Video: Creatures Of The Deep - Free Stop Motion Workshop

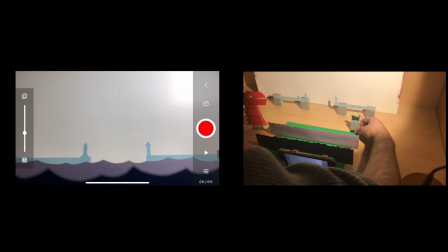16:04 Then I move it a tiny bit more and take another photo. And this process simply repeats over and over. Now I'm using the green studs on the base plate as a guide to help keep my movements consistent. This is really important for achieving smooth animation. But you could also use a ruler to do this, just blue tack down to the surface.
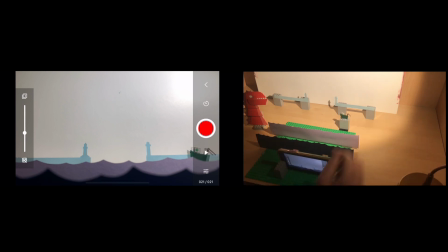16:23 As I speed up the playback, you may notice the ghost-like image around the boat. This is called Onion Skin, and it is controlled by this slider here on the left. Onion Skin allows you to see both the current and previous image, and is very handy when it comes to animating.
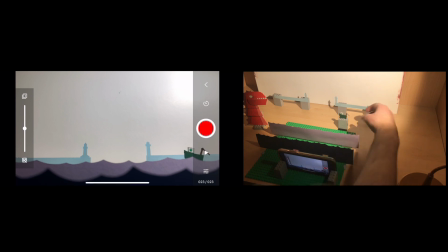16:38 Now you can keep it off and turn it on when you need it, or have it on the whole time, whatever works best for you. Once you've taken a few photos, you may wish to watch back what you've done so far. You can do this by hitting the play button. It's always a good idea to watch your animations back while you work on them. That way you can make adjustments as you go.
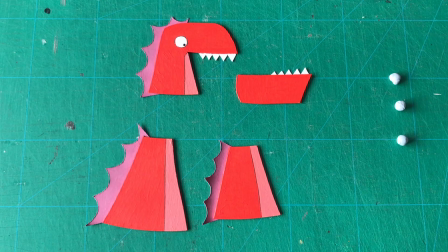16:56 When the boat gets halfway across the screen, it's time to bring in your sea creature. Now remember the simplest way to put your creature together is using blue tack.
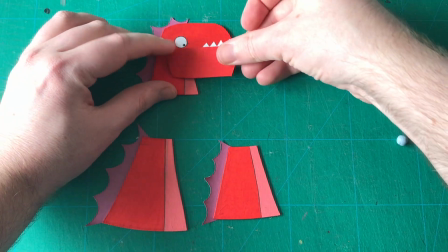17:05 I used three pieces. One for the jaw, placed just below the eye. Put the lower mouth on top and press firmly.
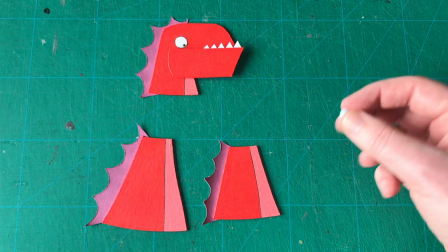17:10 This will keep it in place but also allow you to move the mouth open and closed. Next I place a piece of blue tack at the top of the middle section.
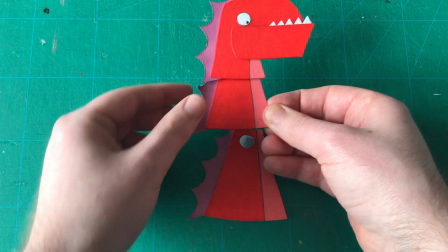17:18 Grab the headpiece and press firmly again. And then repeat for the last section. Now your creature should hold together firmly.
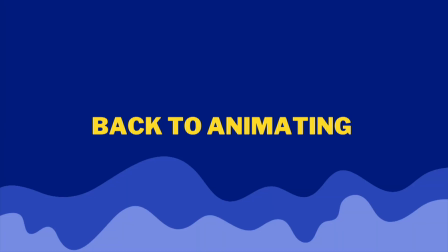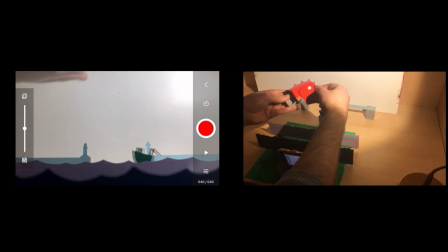17:31 So we start with just the top section. The head and the neck which I have blue tacked to a piece of Lego.
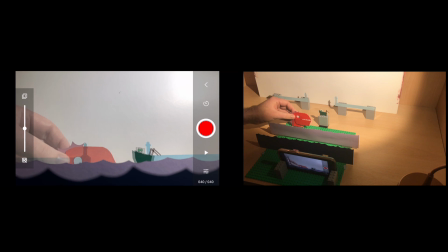17:35 We want to give the impression it is rising from the ocean.
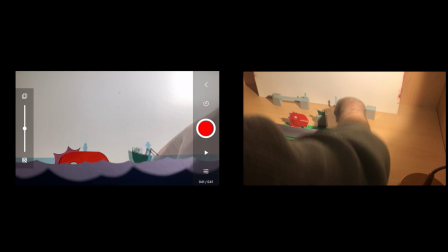17:39 Take a photo and then make sure to move the boat a little first. the boat won't come to a full stop till the creature is further out of the water.
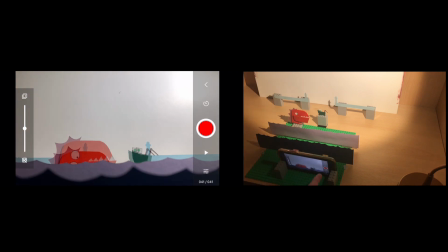17:46 Now take the creature's head and move it further up the Lego bricks or whatever support you are using and take a photo.
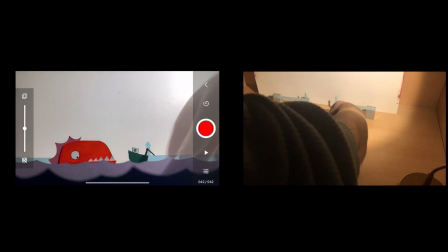17:52 Again I'll play it back to see how the creature is progressing. Happy with that I'll move the boat first and then raise the creature up a little bit more.
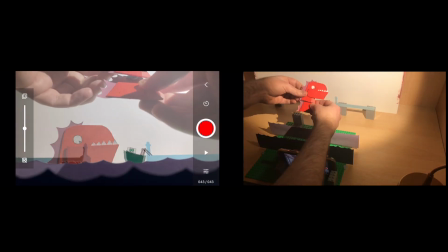17:59 This process repeats until the creature is at its full height out of the water, adding the additional pieces to the creature as we go.
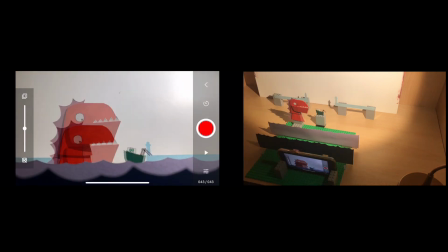18:06 The most important thing is to keep the supports hidden and use blu tack to hold the creature together.
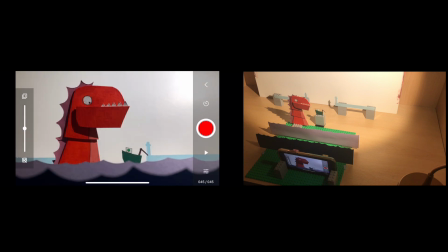18:11 To get nice smooth animation you want to move the creature at first using big movements but as you get closer to the top you move it smaller and smaller amounts. That final movement should be very slight so as to give the creature a nice smooth stop. Once it has reached its full height take another 9 to 10 photos to give the creature that pause before it attacks.
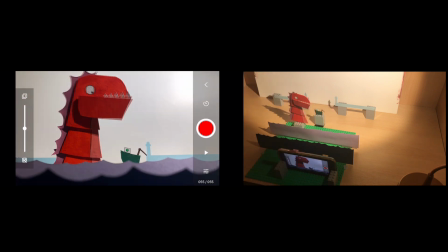18:30 Now begins the mouth movement of the creature with the boat staying perfectly still. Don't worry if the creature comes loose while you animate you may have to occasionally repress the blue tack in just to keep it together.
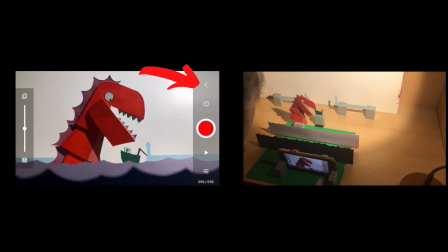18:41 However when I get to this point I realize I want to delete this last photo. If this happens click on this arrow and scroll to the photo you wish to delete.
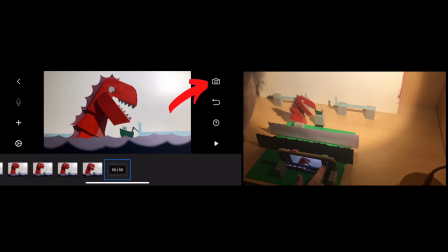18:49 Tap once on the clip and click delete. Now click on the camera icon to return to animation mode.
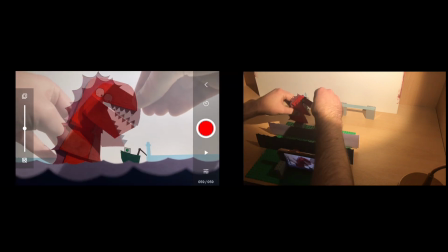18:54 The aim is to keep the opening of the mouth moving towards the boat so it closes around it.
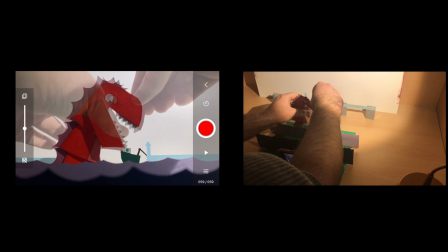18:59 The trick is to have the sea creature closer to the camera than the boat so it passes in front of it giving the illusion that is eating the boat.
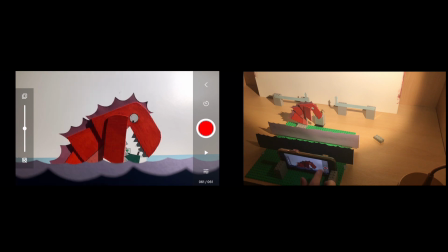19:06 Now sometimes you need to take a photo to realize it's wrong so again I'll click back cycle through the photos to examine the movement I realized the
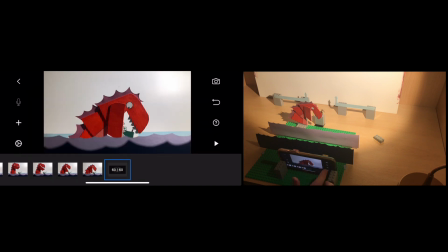19:13 bite is almost missing the boat so I'm going to delete it and go back to animation mode now I reposition the map so the boat is
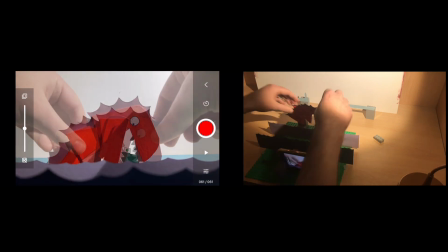19:20 in the middle of it remember the mouth is in front of the boat so it's not actually closing around it it's just the illusion of it and
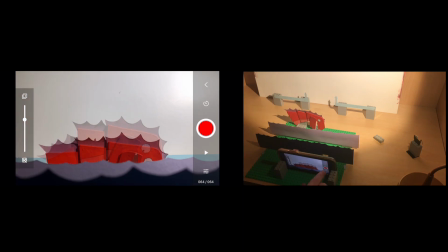19:26 when the boat is almost completely covered you can take it out of the shot then it's just a case of lowering the creature eventually out of
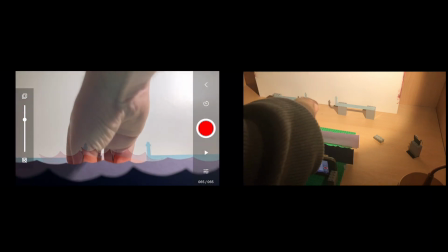19:33 shot make sure to remove the support and take 10 blank photos. Now click play and watch the full thing back.
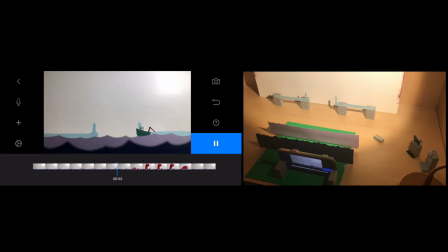19:40 And there you have it. You have now successfully animated your Creature of the Deep. Remember you can change the speed of the playback using the settings cog by adjusting the FPS. Once you are done, simply click the back arrow at the top left to save your project.
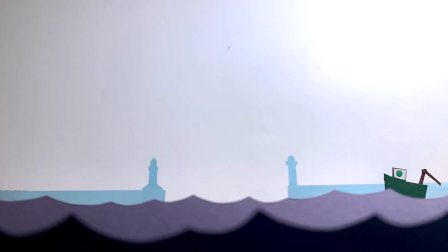Well that is it for the Creatures of the Deep workshop. I hope you had fun and if you have any follow-up questions you can find me online as Speak Broccoli on Twitter, Instagram, or YouTube.